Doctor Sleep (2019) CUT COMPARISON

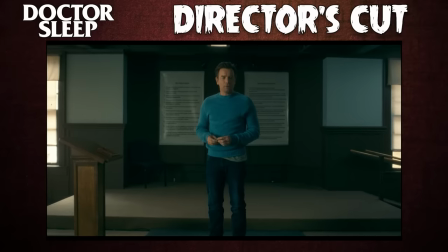496s He-he hurt me once when he was drunk. Broke my arm. Then he dried right out.
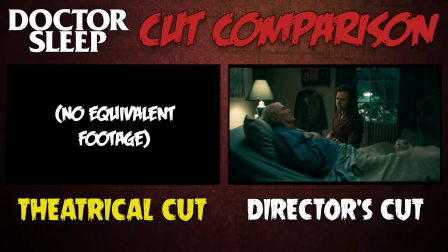503s
We also get a longer scene when Dan helps ease Charlie into death.
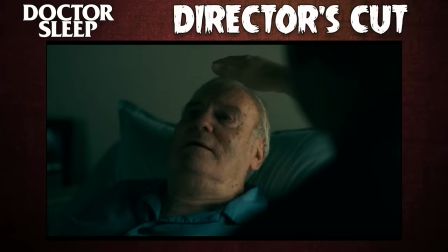507s
There's a real sweet addition that comes from the book, where Dan uses his shine to transmit images of Charlie's life and family into his mind.
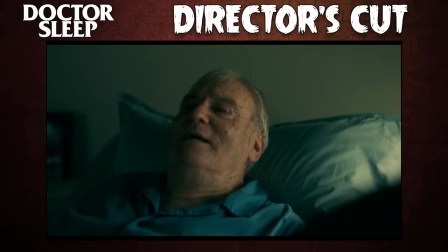516s Lord, look at that. Like a deck of cards.
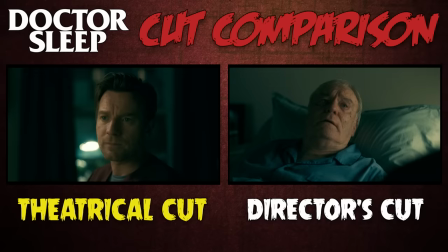521s All out of order.
As lovely as that is, the scene also includes an extra line of Charlie being afraid to die,
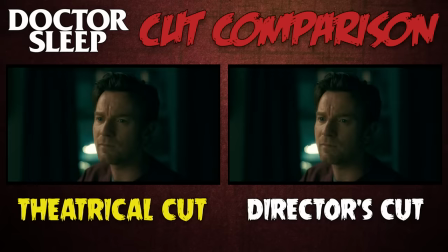529s
one that reminds me of how the novel spoke about death in a way that, honestly, really fucks with me.
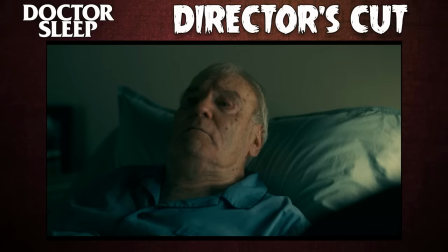534s There was nothing before. So what if there's... nothing... after?
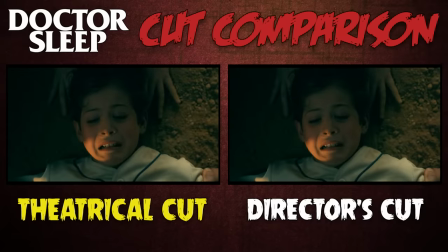544s
Speaking of death, the infamous scene with the baseball kid has some minor alterations that make it even more difficult to walk,
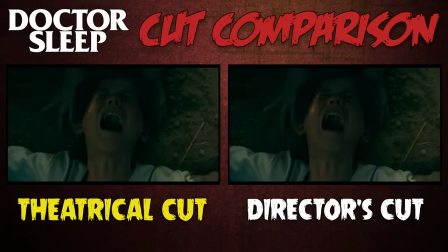551s
so look away if you already had a hard time with it.
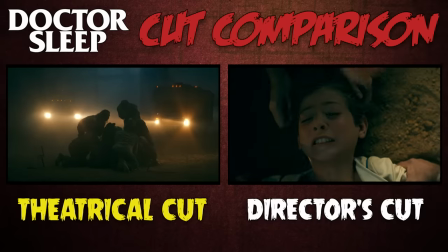554s
Mostly, it swaps out sideways views for close-ups of Jacob Tremblay, and has a few shots added in that show more blood on the poor kid's face.
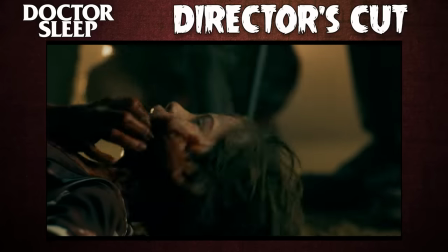562s
There's also an additional line from Rose that really drives home how cruel the Knot is when it comes to their pursuit of steam "- Damn, I thought he had another few minutes in it." I absolutely love the extra stuff with the true Knot.
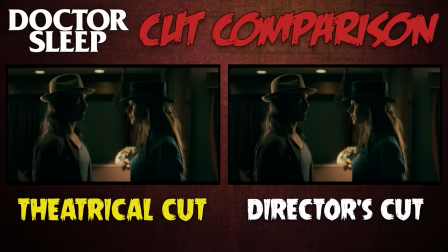575s
I think it makes them feel a lot more dangerous and threatening. Take, for example, some extra dialogue Rose has with Crow Daddy.
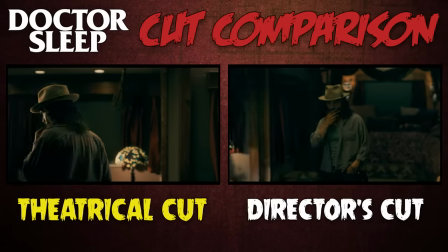582s
After telling him she doesn't want to turn Abra, cause it's too dangerous, she decides that she doesn't want to kill the young girl either.
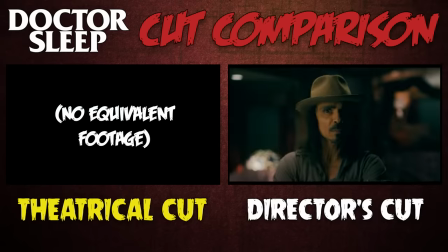588s
Instead, their hungry family could benefit most from a middle path.
Think of a cow.
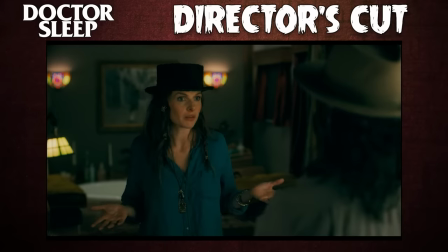593s You butcher one that gives you meat for... a month? Keep it alive. Gives you milk for years.
That is fucking terrifying! And it gives their pursuit of Abra a lot more stakes. No pun intended. Cause like, you know, cows, steaks. Okay, the pun was intended, sue me!
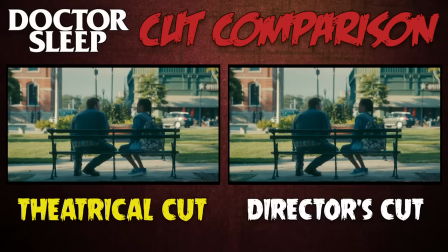614s
The scene where Abra and Dan finally meet face to face is extended in the director's cut,
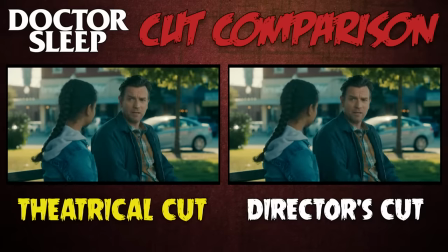619s
with one line in particular adding a lot to this version's familial themes.
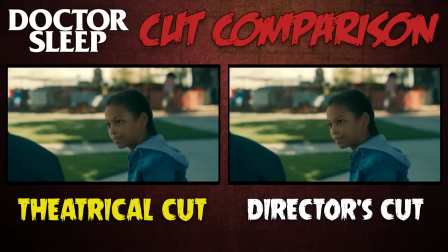623s
Abra mentions that her powers have always scared her parents, sometimes to the point where they'd avoid eye contact with her.
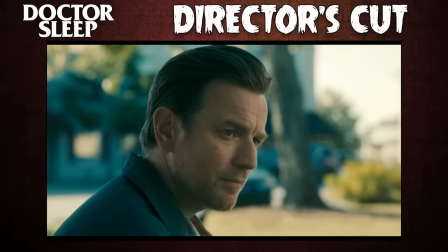629s
She then senses that Dan had similar issues with his mom growing up.
She couldn't look you in your eyes either.
This line is monumental when combined with extra stuff we get in the Overlook Bar later.
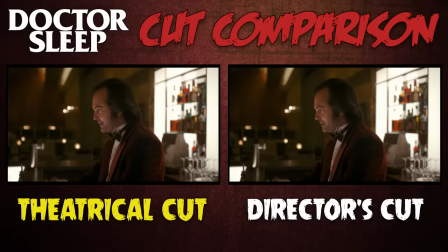640s
When speaking to his ghost dad bartender, Dan talks more about his childhood,
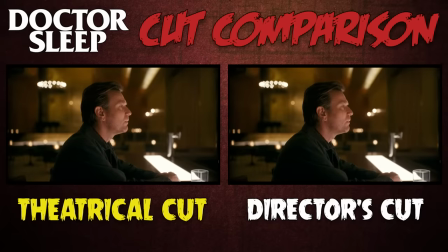645s
and he reiterates the fact that Wendy was unable to look him in the eyes apparently because she saw Jack in his face whenever she did After the Overlook,
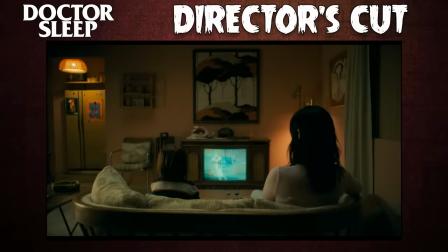654s
she wouldn't look me in the eyes, not for long This is further illustrated in a new scene that comes right after Dan and Abra's park bench
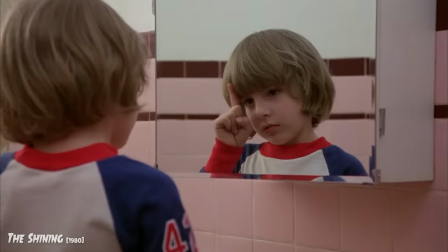661s
encounter one that ends with Danny looking in the mirror in a shot that echoes the one from The Shining Both versions of the film have Dan telling
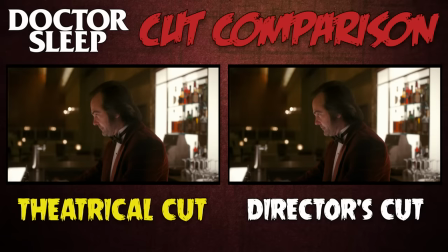669s
his dad about death flies, the bugs he would see flying around someone whose life was nearing an end.
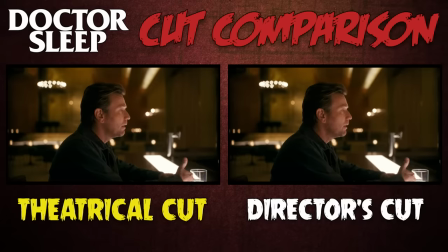674s
Both versions also mention the awful sight he had to endure when Wendy was on her deathbed.
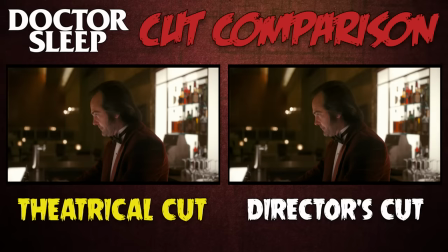679s "...and in those last weeks she was covered. Her whole face. I could barely see her eyes."
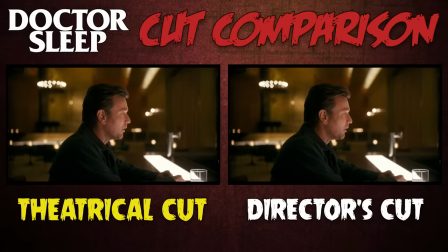685s
He says he could barely look at her, but the director's cut underlines the point.
"...she just lay there dying, with her son who couldn't look at her."
It's a heartbreaking memory poignantly delivered by Ewan McGregor, and all these lines about Danny and Wendy being unable to look each other in the eyes makes their final scene together so fucking powerful.
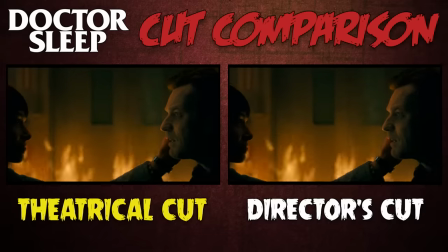705s
As Dan sacrifices himself to save Abra and destroy the Overlook, he and his mom are shown together again.
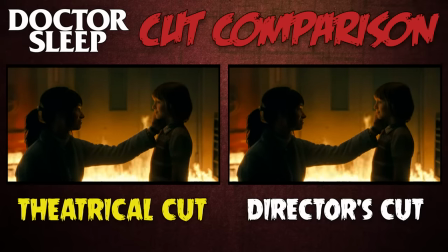712s
They're both young and healthy, and they're finally able to look each other directly in the eyes.
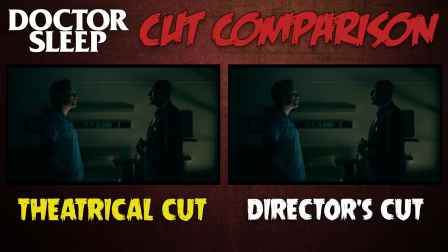717s
This movie's the best, man. Going back a bit now, Dan's conversation with Ghost Dick is a few lines longer,
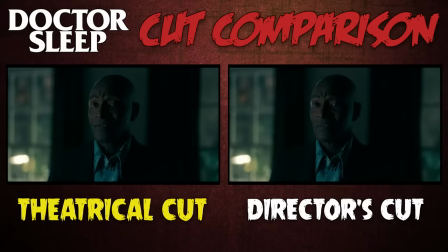723s
including one that reveals it's painful for Dick to make these spiritual visits You listen, son.
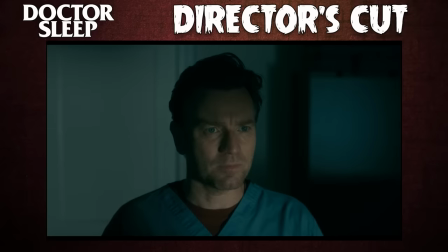729s It hurts to be here so I'll only say it once.
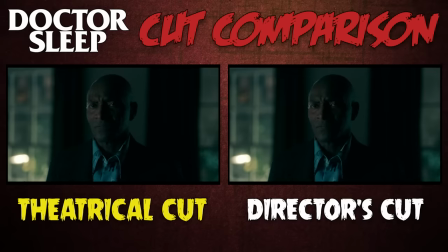731s
And another that clues Dan into how long the True Knot's been around, with Dick intimating that their origins go back millennia.
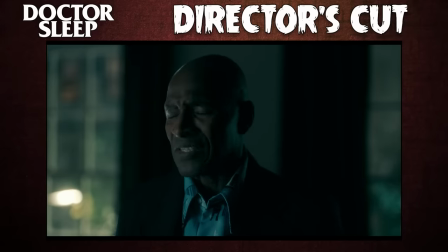739s Once they rode camels in the desert, once they drove caravans across Eastern Europe.